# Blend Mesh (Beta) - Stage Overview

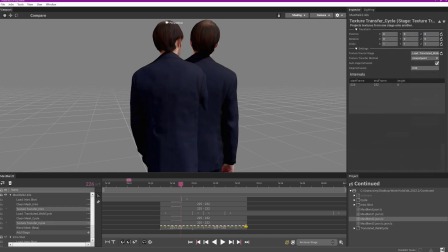[4:07]
If you are attempting to blend two mesh with notably different poses, it is likely that you'll need to increase the match distance limit value and decrease the match cosine limit.
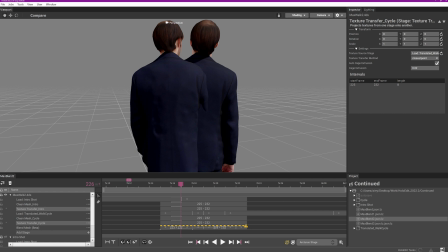[4:19]
For more information on HoloEdits deformation algorithm, please refer to our written documentation linked in the video description.
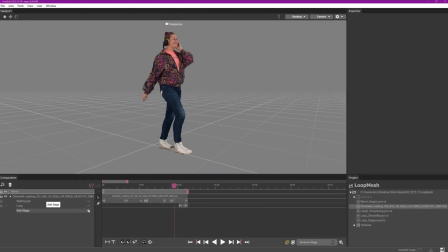[4:28]
We advise that mesh samples being blended should be processed first using the clean mesh stage to avoid risk of deformation failures while blending, and texture transfer to maximize texture quality.
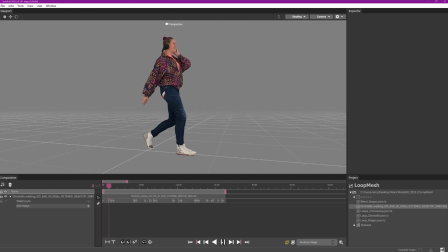[4:42]
It's important to consider the clips being blended and what the most natural place to blend them would be. Algorithmic mesh blending is not performed the same way an actor would naturally change poses. Finding key limb position, body position,
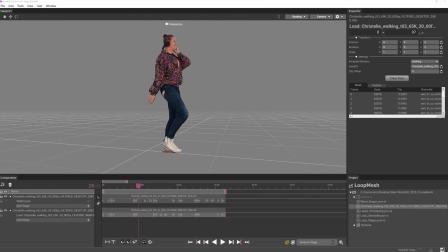[4:59]
Posing and timing are all important considerations that should be taken into account when blending clips.
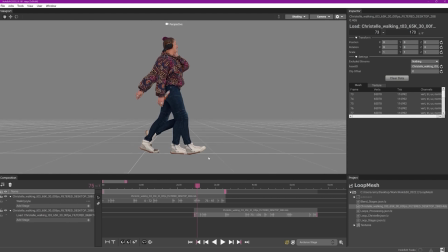[5:06]
Aligning the foot positions in a separate track before processing can help prevent your capture from feeling ungrounded or floaty during a blend. Planning so that the general movement between the source stages is going in parallel directions will help achieve a more natural flow.
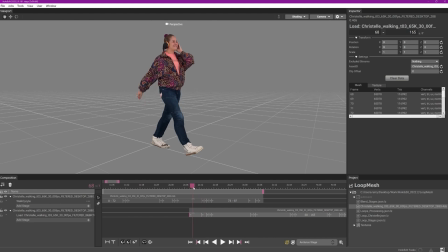[5:23]
Ensuring there is no crossing or overlapping movement in the limbs will help prevent confusing results or loss of details in important areas.
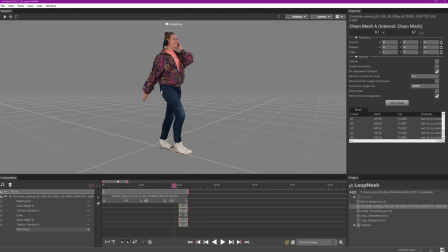[5:32]
Once you've determined the range of frames that will be blended and aligned them in the timeline, create the blend mesh stage and an interval to contain the frame range you intend to blend. With the blend mesh stage selected and the inspector panel open,
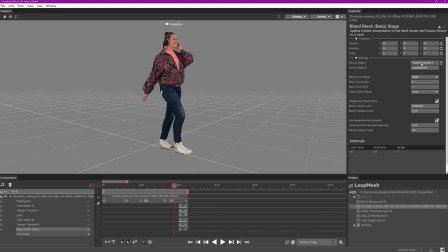[5:48]
click and drag the stage containing the mesh stream that will lead into your blend into the source stage A field. Next, click and drag the stage containing the mesh stream that will lead out of your blend into the source stage B field.
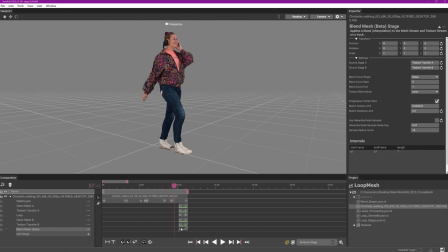[6:04]
Stabilization parameters will need to be adjusted based off of the content of the clips you are blending. The blend mesh stage is ready to be executed at this point. The blend mesh stage does not produce stabilized mesh, so we'd suggest adding a stabilized mesh stage following your blend mesh interval.
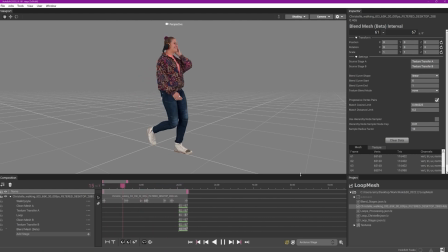[6:22]
Or, if you're satisfied with the level of stabilized segments in your clip, simply run SSDR prior to export.
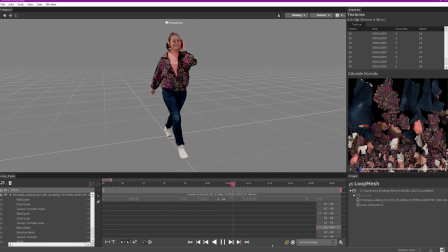[6:30]
Please refer to the HoloEdit written documentation for further details on the blend mesh stage in HoloEdit.
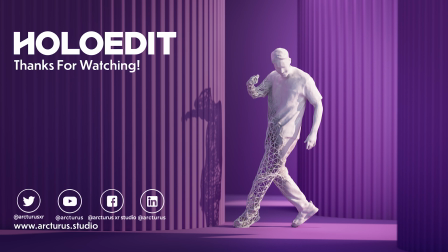[6:37]
Thank you for watching this video. Please check out the other videos on the Arcturus channel for more information on HoloEdit.